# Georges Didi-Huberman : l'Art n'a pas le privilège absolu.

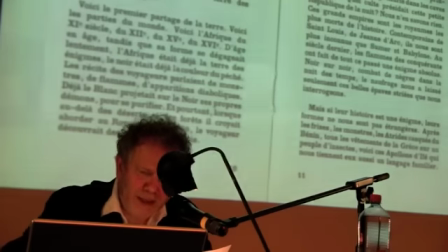L'occidental vole les statues d'ancêtres ou les achète à bas prix, il le revend aux vitrines de magasins d'antiquités,
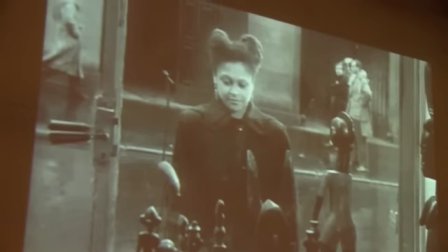et dans le film de René et Marker, on voit peut-être quelqu'un qui est une descendante d'esclaves africains observer dubitativement
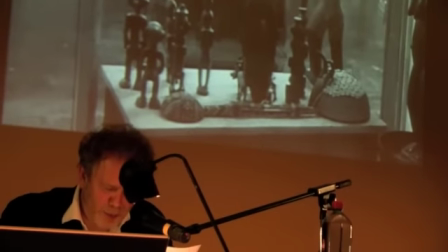cette vitrine dans quelques métropoles américaines ou européennes. Enfin, l'occidental entrepose
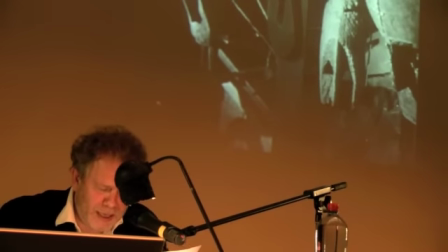ou exhibe dans un musée, voire dans un musée imaginaire, qui sous cet angle, donc, cet angle qui commence à être politique, hein,
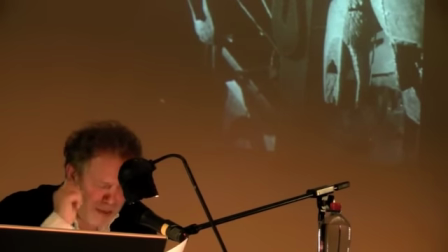ne vaut guère mieux, musée ou musée imaginaire, en contrepoint de quoi,
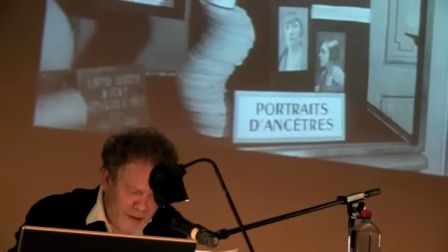en contrepoint ironique de quoi, le film de René et de Marker va produire une dérisoire vitrine d'un musée de l'homme occidental.
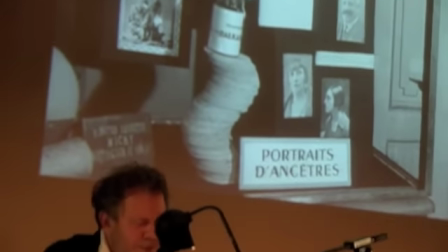Façon de mettre en question l'institution muséale, y compris celle du musée imaginaire, me semble-t-il.
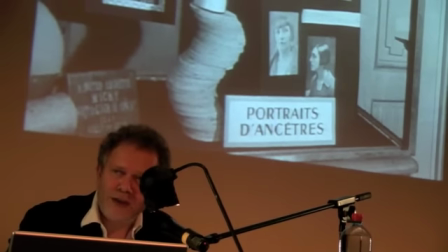Évidemment, dans l'idée de Marker et de René, il ne s'agit pas de dire « n'allez plus au musée ».
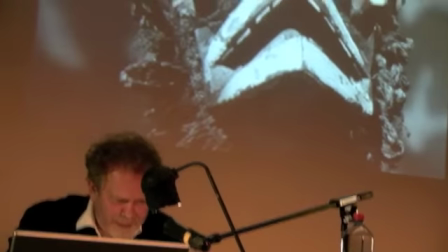Non, on ne va pas déserter nos musées.
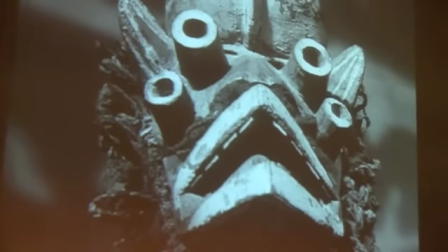On ne va pas renoncer à nos livres d'art, on ne va pas renoncer ou cesser d'admirer les sculptures africaines.
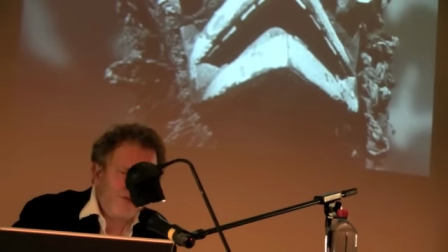Non, on ne va rien cesser de tout ça. Ce qu'ils font, René et Marker, je trouve d'admirable,
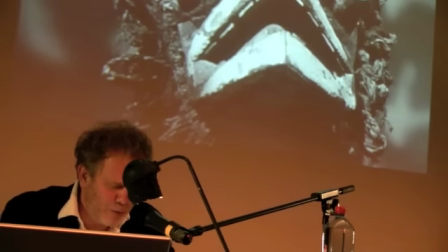que ne fait plus ou que fait de moins en moins Malraux, c'est de réintroduire une division.
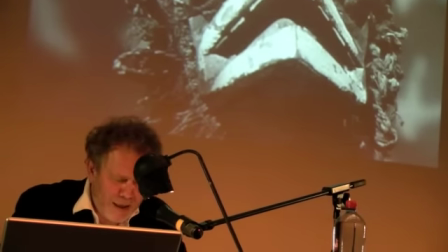C'est ça qui est bon. Dans nos émotions esthétiques elles-mêmes. Ça ne suffit pas de dire que c'est magnifique. Cette division, elle est triple. Je, Je n'ai plus de montre, donc je ne sais plus combien de temps j'ai parlé.
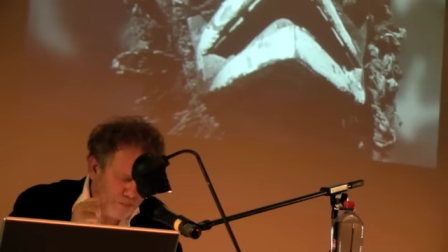Si je suis trop long, vous me dites. Triple division, anthropologique, historique et finalement politique.
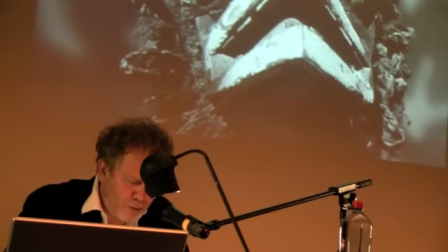Je vais essayer d'aller vite. La division anthropologique apparaît dans le film de René et de Marker
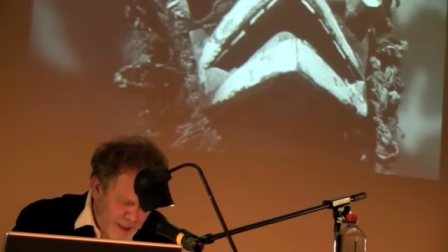par l'intermédiaire de montages très calculés et très efficaces, où, par exemple,
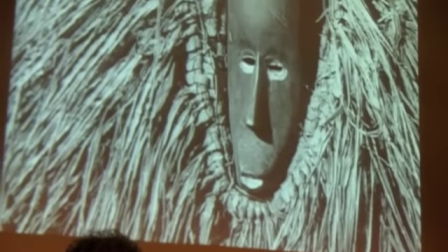l'ornement de paille d'un masque africain.
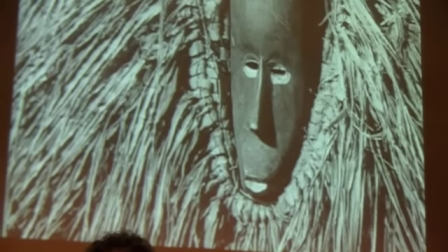C'est comme ça que vous pouvez le voir et même le photographier dans une vitrine du musée du Quai Branly.
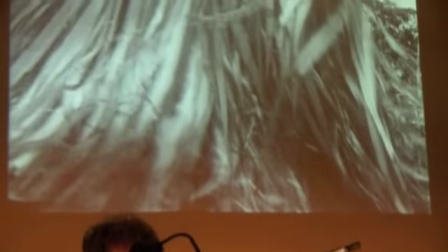Va devenir chevelure en mouvement du masque dansé,
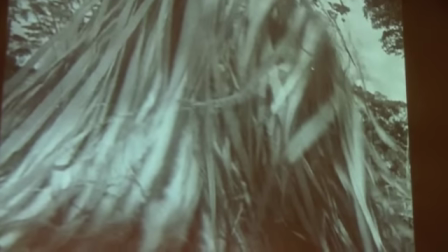c'est-à-dire du masque en situation, du masque agi par ceux qu'il regarde,
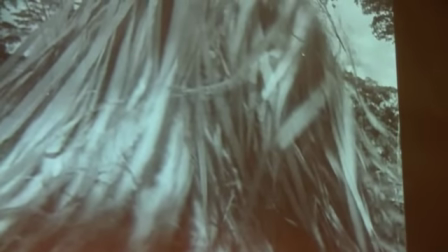comme on dit, vraiment, par ceux qui l'utilisent à d'autres fins qu'aux fins d'une contemplation que j'appelle une contemplation sous vitrine.
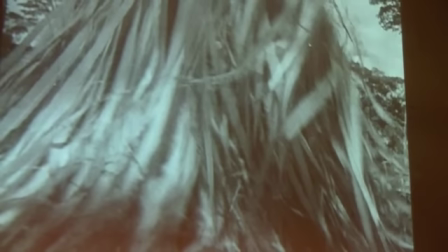Voilà la mise en mouvement.
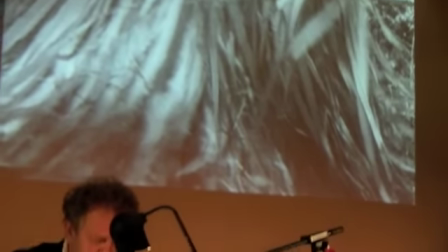Cette division apparaît aussi dans une séquence où l'étrange beauté,
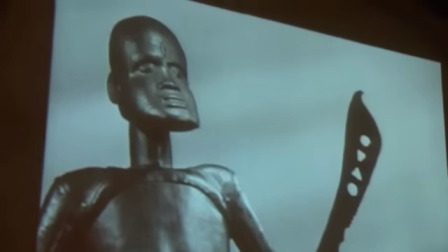à cette terrible beauté d'une sculpture anthropomorphe,
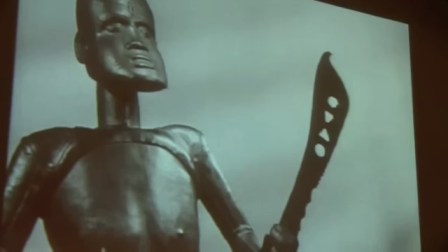d'un type d'ailleurs qu'on voit dans le musée imaginaire de la sculpture mondiale, je vous la remontrerai tout à l'heure, trouve son répondant pénible, donc acte de montage bien sûr,
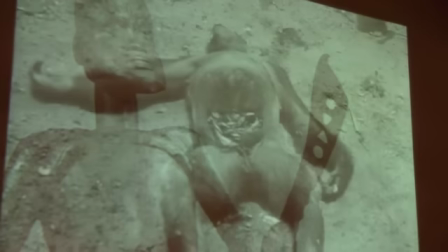dans une vision documentaire d'un grand singe éventré à la machette,
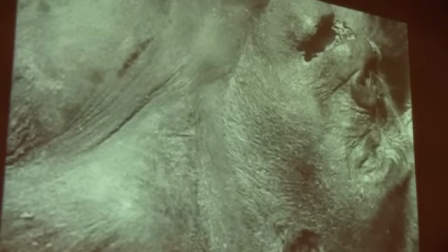et où un gros plan sur l'animal mort, terriblement anthropomorphe,
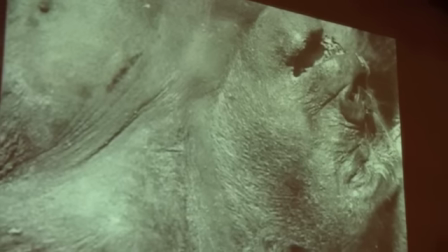va finalement rejoindre le domaine des images par l'intermédiaire d'une sculpture de culte zoomorphe,
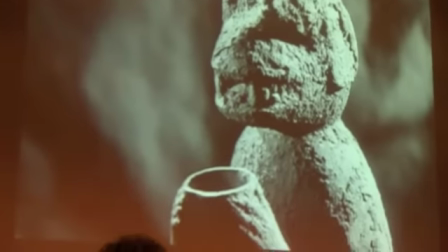visiblement marquée par le temps de son utilisation rituelle, tout ce qu'on fait couler sur l'image, etc.
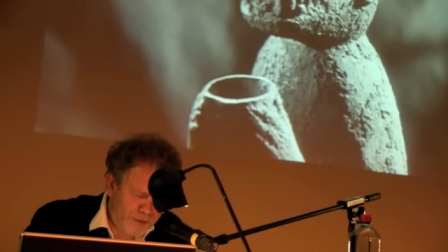Et c'est bien dans des montages de ce genre qu'apparaît dans le film de René et de Marker la deuxième division, que j'appellerais la division historique, par rapport à laquelle la sculpture africaine pouvait être envisagée à cette époque,
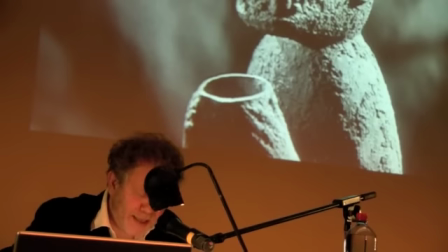en 1950.